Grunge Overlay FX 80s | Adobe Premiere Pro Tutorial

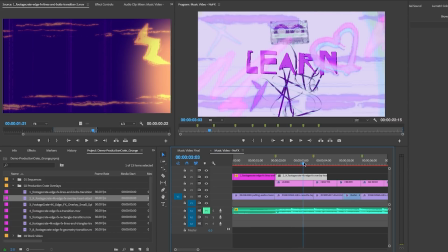Now I'm just going to quickly fast forward as I drop in the rest of the overlay clips here on
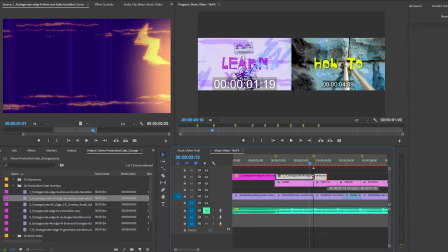top of the video and adjust the duration and size just like I did with these first two clips.
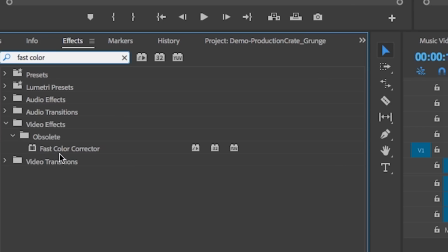Now for this particular geometric overlay, I actually applied a Fast Color Corrector effect to change the color hue to be more purple.
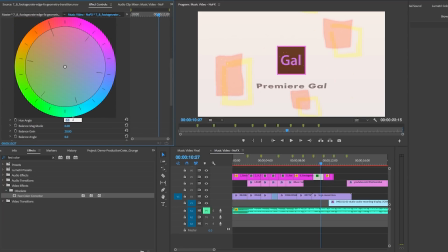So I adjusted the hue angle to 107 and now the overlays are more purple.
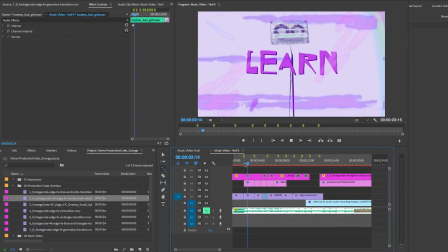Now if I play it back, you can see that the video pretty much has the edgy old school feel that I was going for.
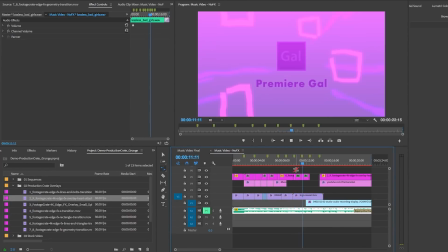But if you want to add some icing on the cake, I used a few plugin transitions to give it that extra edge.
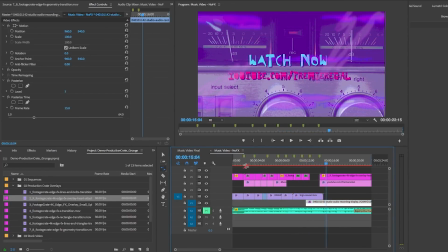No pun intended.
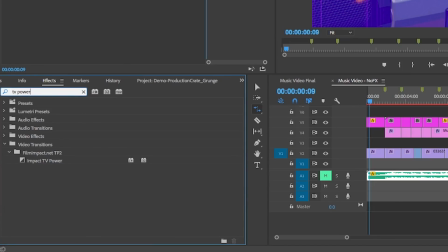At the beginning here, I dropped in the FilmImpact TV Power Transition to the front end of both the overlay clip and the video clip.
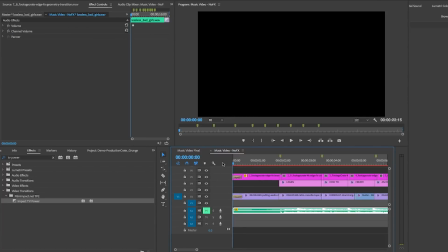And so when you play it back, it looks like an analog TV is being turned on.
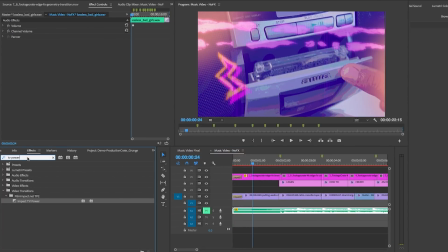Then on the text layers,
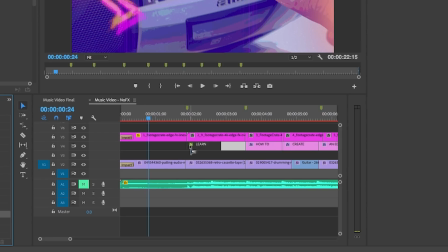I added a BorisFX Continuum cross glitch transition to the front of the first word and then to the end of the music video text.
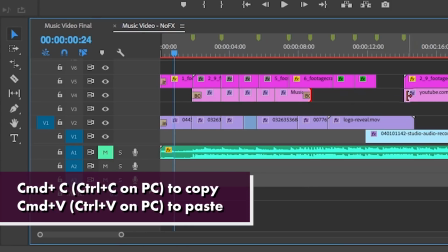I also just copy and pasted that effect to the front end and the back end of the YouTube text,
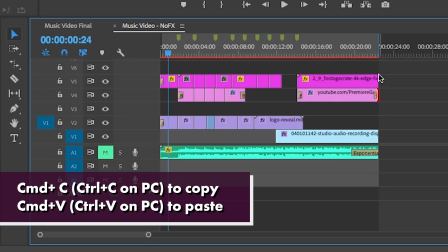as well as used it as an outro for all the layers at the very end of the video.
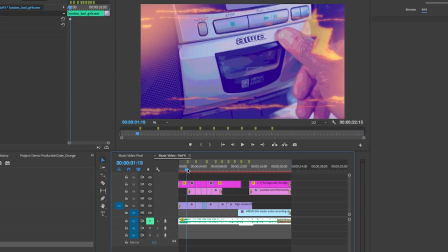Now, if I play it back in those areas, you can see that they animate in and out with that slight glitch,
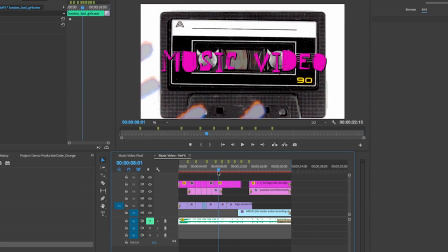and it added more dynamism, which helped pull your viewer in to the scene that you're trying to create,
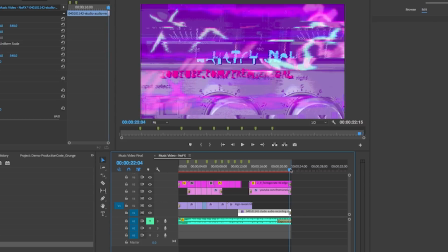which is the 90s feel. Lastly, I added the BorisFX cross glitch effect to my logo reveal,
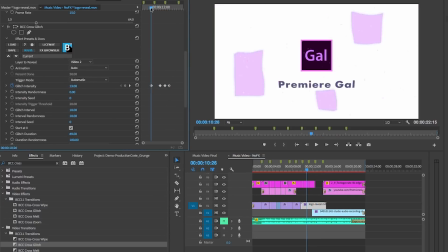and as you see in my effects controls, I keyframed this glitch intensity in and out to give it the look that I wanted.
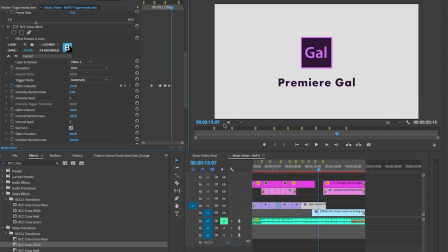So that's all I have today. If you want more video tutorials that explore Production Crate or different genres of videos, give this video a thumbs up and leave a comment below.
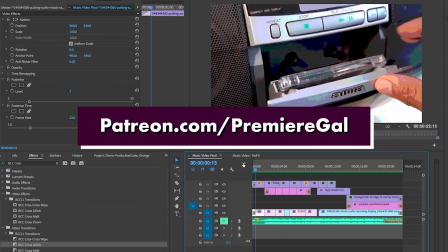Also, be sure to head over to patreon.com/premieregal.
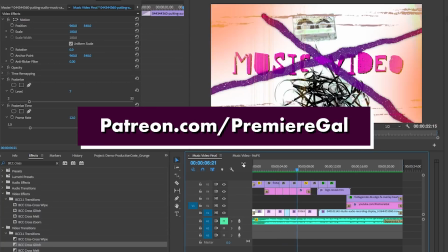If you become my monthly patron, you can get some fun perks, and also your donations help me continue to make free video content like this on my channel.
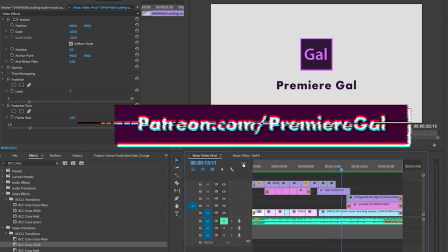So, special shout out to all my patrons so far, it means a lot.
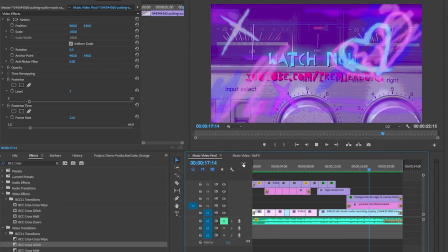Be sure to click on my profile photo on the left to subscribe to my channel. Below that, you can click on my contact button if you want any custom video work done for yourself or company, or if you want a personal one-to-one training. Also, you can click on another video on the right to learn something new. Thanks again for watching, stay creative, and I'll see you all very soon.